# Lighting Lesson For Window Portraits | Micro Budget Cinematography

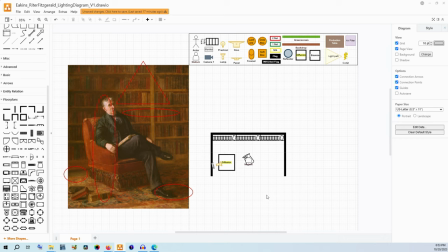[3:58]
The lamp can be over here and it can work just like that now that is a pretty good light for our subject now the issue is that will be casting on to the bookcases and if you notice for the
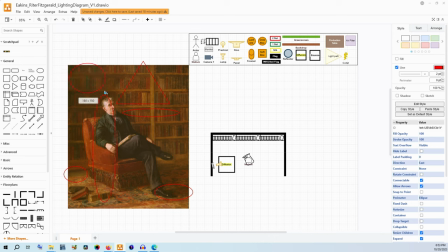[4:13]
bookcases right here is darker so I don't think that light because of the fall off here I don't think that light is actually reaching back there in any significant way the really the brightest point is inside that triangle so we are gonna to take a flag.
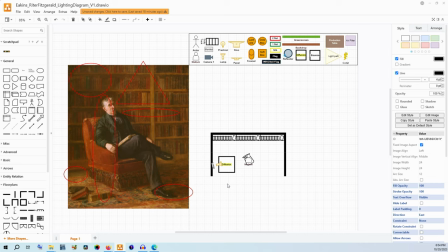[4:30]
Now for something this big you're probably gonna need a wag flag or a floppy. You can maybe get away with a 4x4. You could probably use a meat axe. Something of the sort that's long in particular. And we're going to put that right here to flag off
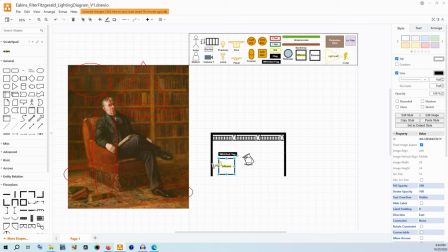[4:47]
the bookcases and make sure that they're not getting light through them. So if you look at the shadows from the books and the shadows of his foot, the angle of the light does travel a little bit front to back. So I think that this needs to be here and then we're going to angle it just slightly.
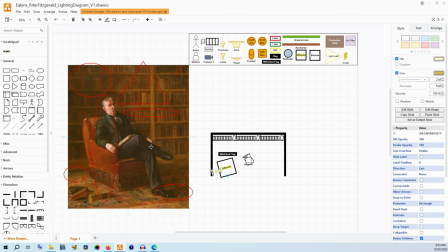[5:07]
I don't think it's severely in front of him because of the angle that we get on his face. It does have a little bit of an angle to it to help make sure we get that shaping. So now let's talk about lighting this kind of triangle shape in the back and how I would think that we
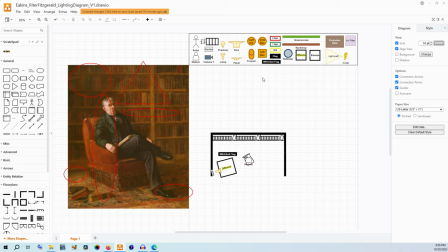[5:24]
could do this with relative ease is by getting a lamp and we're gonna put barn doors on it and that will cast its light down now let's put a light path in for
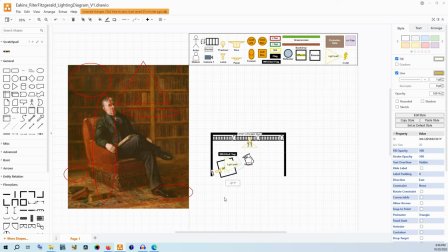[5:42]
that just like that and it'll go straight down pretty much we want to have a light path for the other one just like that. So now we have both of our light paths here. We don't want this light in the background to be coming and falling onto him so we really want that to be top down.
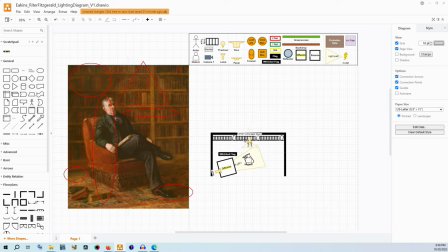[6:00]
So how you'll have to mount this is either off of some sort of support structure that is attached to the ceiling or you know as a crossbar that's above and outside of the frame. You might be able to get away with having the lamp placed upon the shelf. This could be something as small as like an Aerie Fresnel
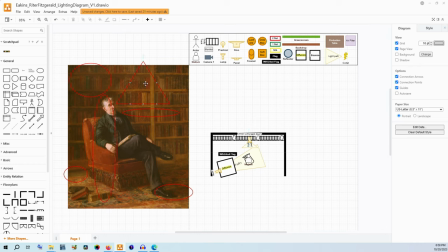[6:19]
you know like a 150 or so something that's like small and you know you could clamp to a shelf that's possible here to make this the crossbar probably is a little more stable but you know multiple options can work in this case
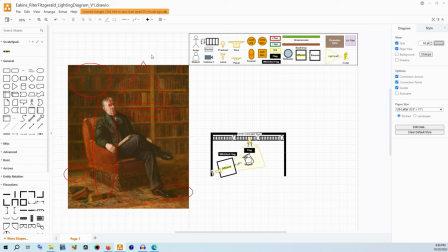[6:33]
so the light doesn't cast all the way out over outside of our control we're gonna have a flag there above him that could be held by a c-stand here it could be attached to that crossbar as i mentioned you could have a grip rig that is clamped to the shelf. If you are doing anything above people's heads, make sure that you use safety cables,
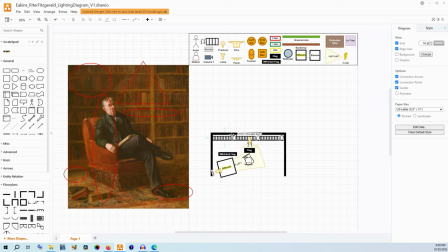[6:53]
weights, and tension as much as you possibly can add for those to make sure that things are stable and secure and not going to fall on anybody. Safety cables are incredibly important to make sure they're attached to your barn doors.
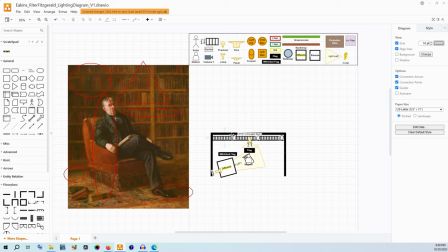[7:12]
That way when you're adjusting something barn doors don't fall on a person tension is really really great if you're going to have any sort of cantilevering and weight is good for any stand you need it so it doesn't tip over you don't want somebody running into it you don't want somebody adjusting something and having it fall safety first everybody so this is
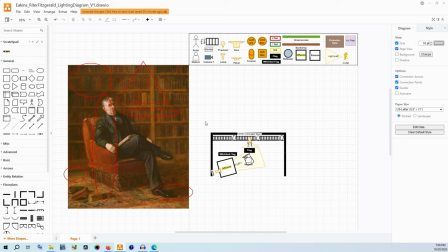[7:31]
pretty much the the main lighting setup now one thing that i want to draw attention to
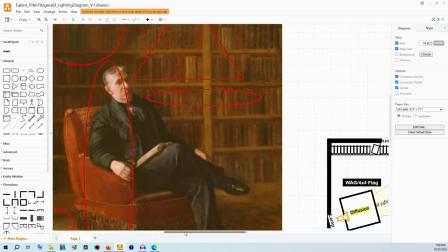[7:36]
though is that his face on this side
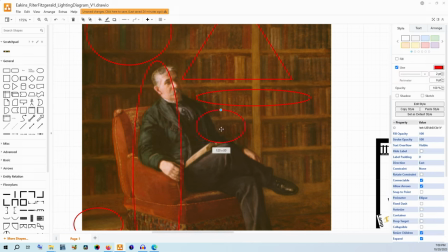[7:41]
has just a little little little sliver of kind of light or you know tonal change there that is not just pure shadow. We are getting a little bit of some reflected light it looks like.
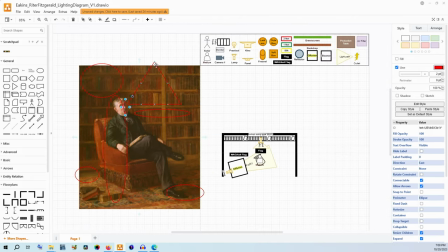[7:57]
And that might be the ambient light that's coming from this light back here if it's You know a bare bulb or a chandelier or something like that That's distinctly possible, but I want to be able to control that so that's why we flag this off to make sure that This light in the
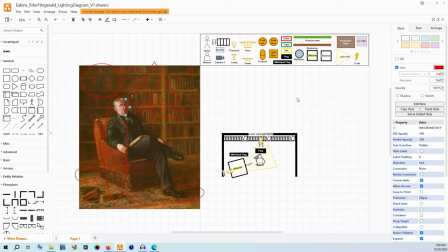[8:13]
back doesn't actually cast on him now If you don't have a fly if you don't have all this time or equipment or team to actually rig all of this If you want to have that cast on him and create that effect great if you want to have more control over your image This is the way I would do it
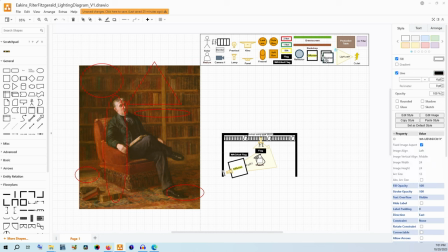[8:30]
So I would take a bounce from the other side and just put it right there and catch some of that soft light and even maybe even some of the light from the top down lamp and we're just going to push that right back into his face.
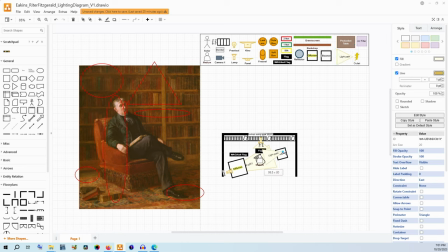[8:50]
Nice and easy. It's pretty quick. It doesn't take a lot more to set that up. There we go. We just have a little bit there and you can move that forwards or backwards depending exactly on what you need. You could use a lamp there, but I'm going for as simple as possible with adding that light back in under our control.
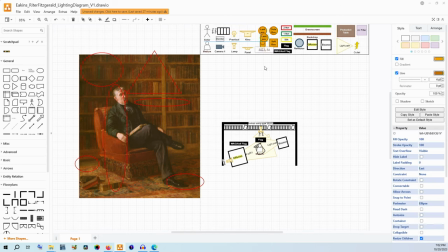[9:06]
If you've ever watched me do one of these videos before, you know that I love using lanterns as a way to raise our base exposure. So once again, I'm going to put a lantern here. I'm going to put it next to our big sheet of diffusion. This is supposed to be omnidirectional. You could use a space light. The idea is that we are just raising up the overall exposure in this space
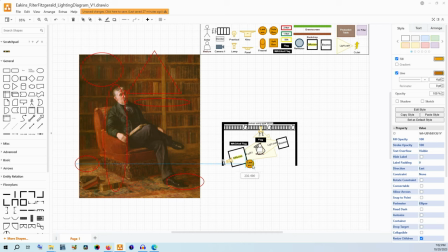[9:26]
and that's why we can put it coming from the same side as our key if there is any directionality to it but really keeping it high up and trying to just light the entire space a little bit more. If this flag is blocking all of our simulated window light it could make the shelves
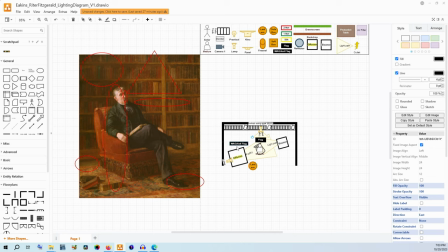[9:45]
too dark so you could kind of move it and let some of that light come through, or you could also take the lantern and put it on this side as well, or have a second lantern. For our purposes here, I'm just going to have the one lantern right there that, you know, is kind of creating that space light, just raising our base exposure up a little bit for the entire
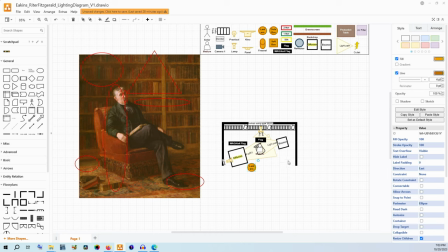[10:05]
room without changing the shaping of our light overall. And then otherwise, we're going to leave that as it is. Now it's time for us to place our camera, which we just grab our camera here. we are once again facing straight towards that wall or primarily straight towards that wall
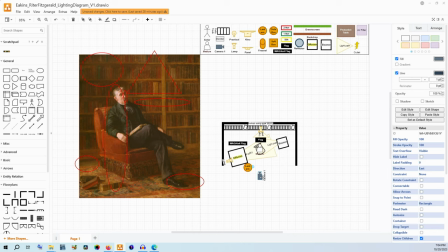[10:23]
but having our subject angled away from us so it's not over here facing this way like this it's instead facing reasonably straight on maybe slightly off angled depending exactly on how this board back here looks
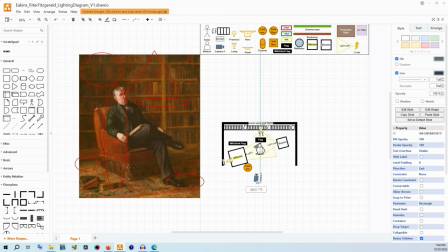[10:38]
something like just like that to approximately match that frame now this has some spatial compression it's nothing too crazy because it's a painting and it was drawn by human eye you know it might be more something like a 50 millimeter to get this kind of field of view and this kind of compression it
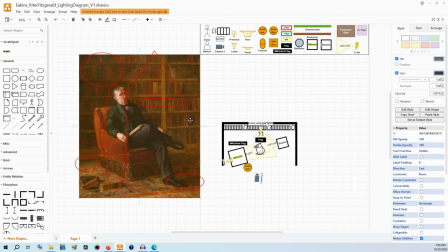[10:57]
could be a 35 millimeter there's some variance here but it's probably in the normal range and you can play with that type of look and how you want to capture the scene with lenses if this was much more compressed
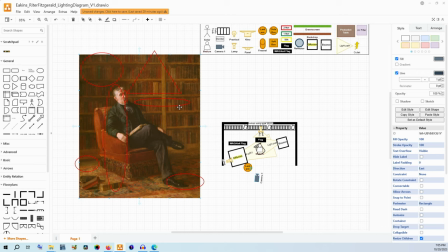[11:11]
and you had all the book titles like really pressed in around him in the image visually and if this was much wider and he was surrounded by all the books but they were pushed visually further back because of the lack of spatial compression i'm going to go for a normal range here somewhere
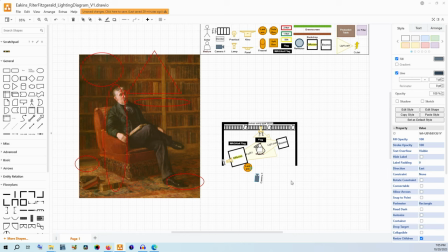[11:25]
between like a 35 and a 50 is about where i would be happy with recreating this image and one thing that i want to mention here is that we have barn doors on this lamp that is the top down lamp and we're going to use those barn doors to shape that light into
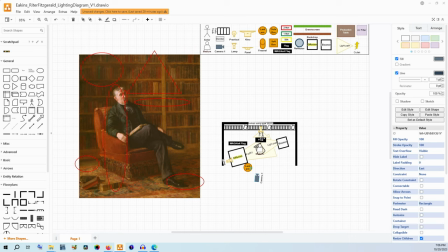[11:42]
that triangle shape for the top down lamp at the back. If that is a little bit hard of a light you could put some diffusion in front of it but for this purpose I think that it would look really interesting and dynamic for the background.
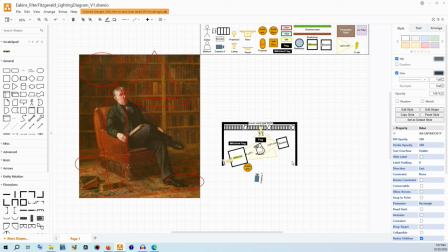[12:00]
I think this is a way you could recreate this image pretty reasonably using professional equipment.